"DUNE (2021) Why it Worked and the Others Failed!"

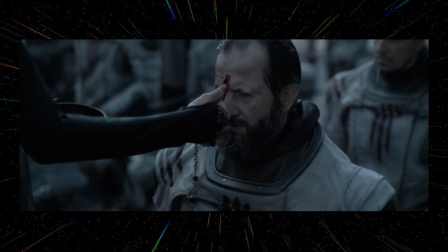[8:12]
Denis Villeneuve is easily one of the best filmmakers working right now and I would bet a large part of his involvement is why there's so much great visual storytelling throughout Dune. Those weirder elements I mentioned earlier which sidestep expected sci-fi tropes are virtually all handled visually.
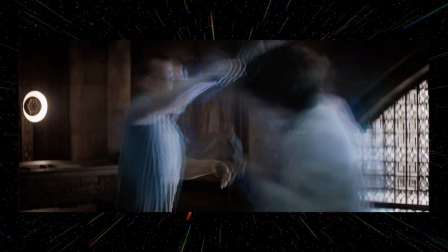[8:28]
The personal shields and how they work in relation to close-quarters combat is beautifully conveyed just in the colour scheme of the shields, blue when they're blocking and red when they're penetrated.
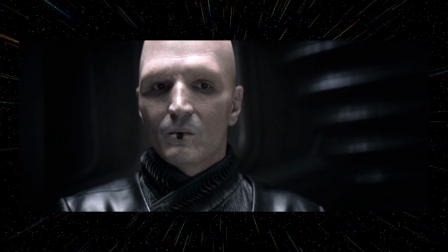[8:39]
The existence of mentats making advanced computers redundant is made clear by them doing the funny eye thing when making calculations.
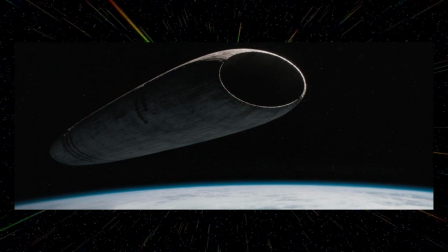[8:46]
The fact that most of the cinematography is confined to planetary surfaces with only a handful of space beauty shots makes us kind of understand how this sprawling empire operates and so on and so forth. So much of this universe is conveyed through the visuals that the viewer just gets it within a matter of seconds.
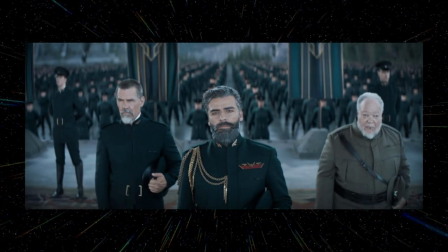[9:05]
There's no need for lengthy bouts of exposition explaining the history of the crusade against thinking machines, we're just able to understand at the very least the gist of all these things, which were previously thought to be too weird for the average moviegoer.
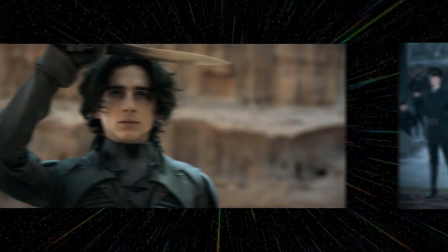[9:19]
But thirdly, this is Paul's story.
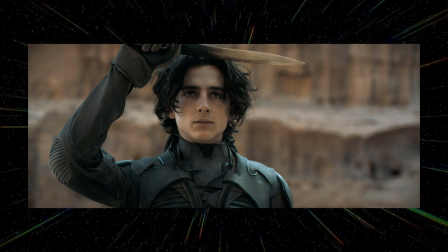[9:22]
Much like the trailers, the secret to Dune's success as an adaptation is that it chose to focus squarely on Paul Atreides and his journey. Plans within plans is often quoted from Dune, usually referring to how intricate its plotting is, and safe to say, a lot of stuff happens in that book.
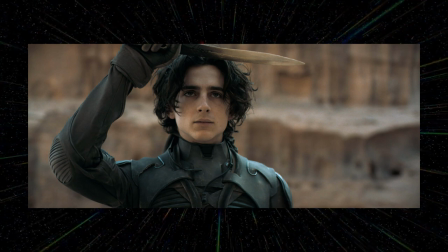[9:39]
Which is why the filmmakers took the smart approach in ignoring a lot of it for part one.
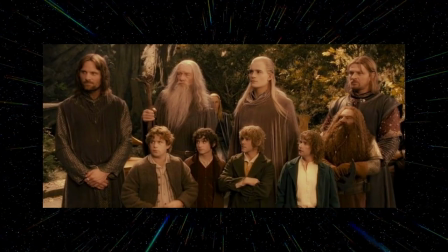[9:44]
Much like when Peter Jackson and co were adapting The Lord of the Rings, they had to find a consistent thread to anchor their adaptation, and they found it in Frodo's struggle as the ring bearer to reach Mount Doom.
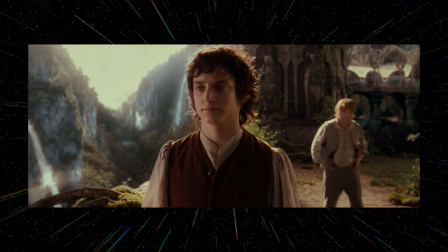[9:55]
Amidst the hours of behind the scenes material for Lord of the Rings, one of the things Jackson said when they were making their final cut of each film was that if it didn't directly affect Frodo or the ring,
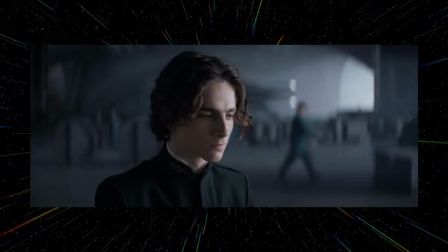[10:06]
then it could be cut. This is the smart approach the filmmakers behind Dune also took. This is Paul Atreides' story. All of the worldbuilding and exposition is filtered through his perspective. Even the smaller details like the Fremen Sandwalk is highlighted so Paul can use it later on.
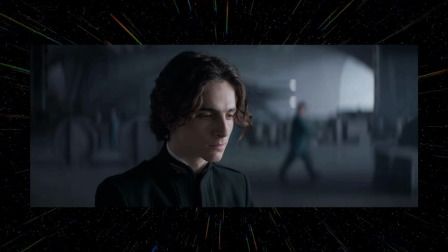[10:23]
In this version, Paul is there when the Reverend Mother speaks to Jessica about the Kwisatz Haderach, and so on and so forth.
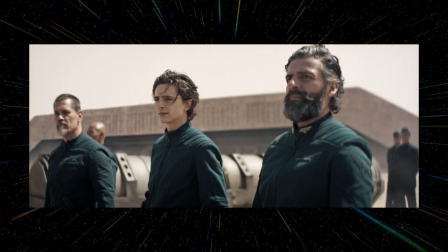[10:30]
We have an emotional anchor to structure the film around, which is something the 1984 and 2000 versions never really managed to pull off. Also, like Lord of the Rings, the filmmakers of Dune knew they wouldn't be able to fully resolve the plot in a single movie.
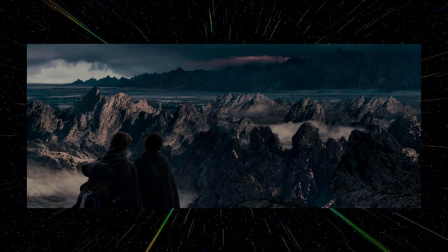[10:45]
Fellowship of the Ring ends with the ring still intact and on its way to Mount Doom, and part one of Dune ends with House Harkonnen still in control of Arrakis with the Emperor's backing. So Jackson and co made sure Fellowship, while not resolving the main plot, did resolve its own self-contained story,
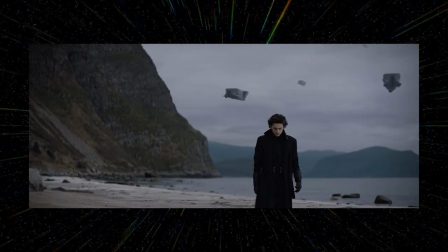[11:01]
which did have a beginning, middle and end, and the same is true of Dune Part 1. Part 1 of Dune is about Paul Atreides seizing his own destiny. True to the plans-within-plans motif, Paul is essentially a pawn,
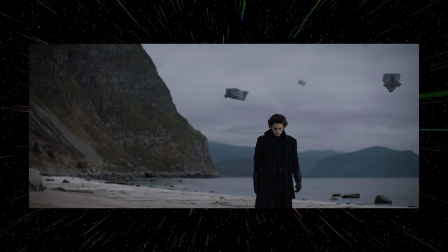[11:15]
being used by a mix of different factions and individuals to further their own ends. For a lot of the film, he doesn't really have much agency of his own. He feels the pressure of being the heir to House Atreides, the Kwisatz Haderach for the Bene Gesserit, the target of Baron Harkonnen, and potentially even the Messiah of the Fremen.
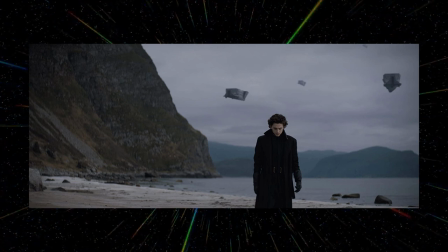[11:33]
This is a story about Paul seizing his own destiny, and becoming more than a pawn for others.
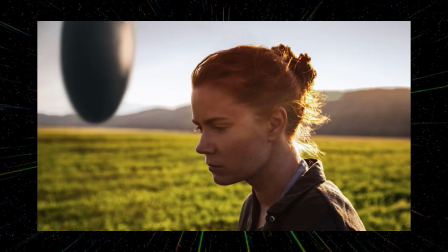[11:38]
In a way, Villeneuve pulls off a similar trick of cinematic language as he did with Arrival. In that movie, we kept getting glimpses of the protagonist with a daughter, and because of how this information is shown, we assume their flashbacks, making the twist so much more impactful when they're revealed to be flash-forwards.
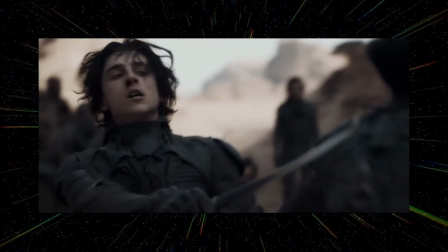[11:54]
In Dune, we see Paul's glimpses of the future, and from those dreams, we think we know what path the movie in its second half will follow, which is why him breaking with that path is so crucial. He disobeys his mother who wants to take him off-world, he fights a duel with and kills the man who his dreams told him would be his mentor,
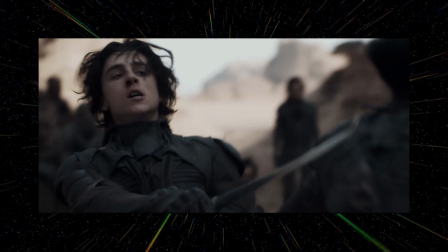[12:14]
and he refuses to kowtow to the voices of the Bene Gesserit, which tell him to lose that duel.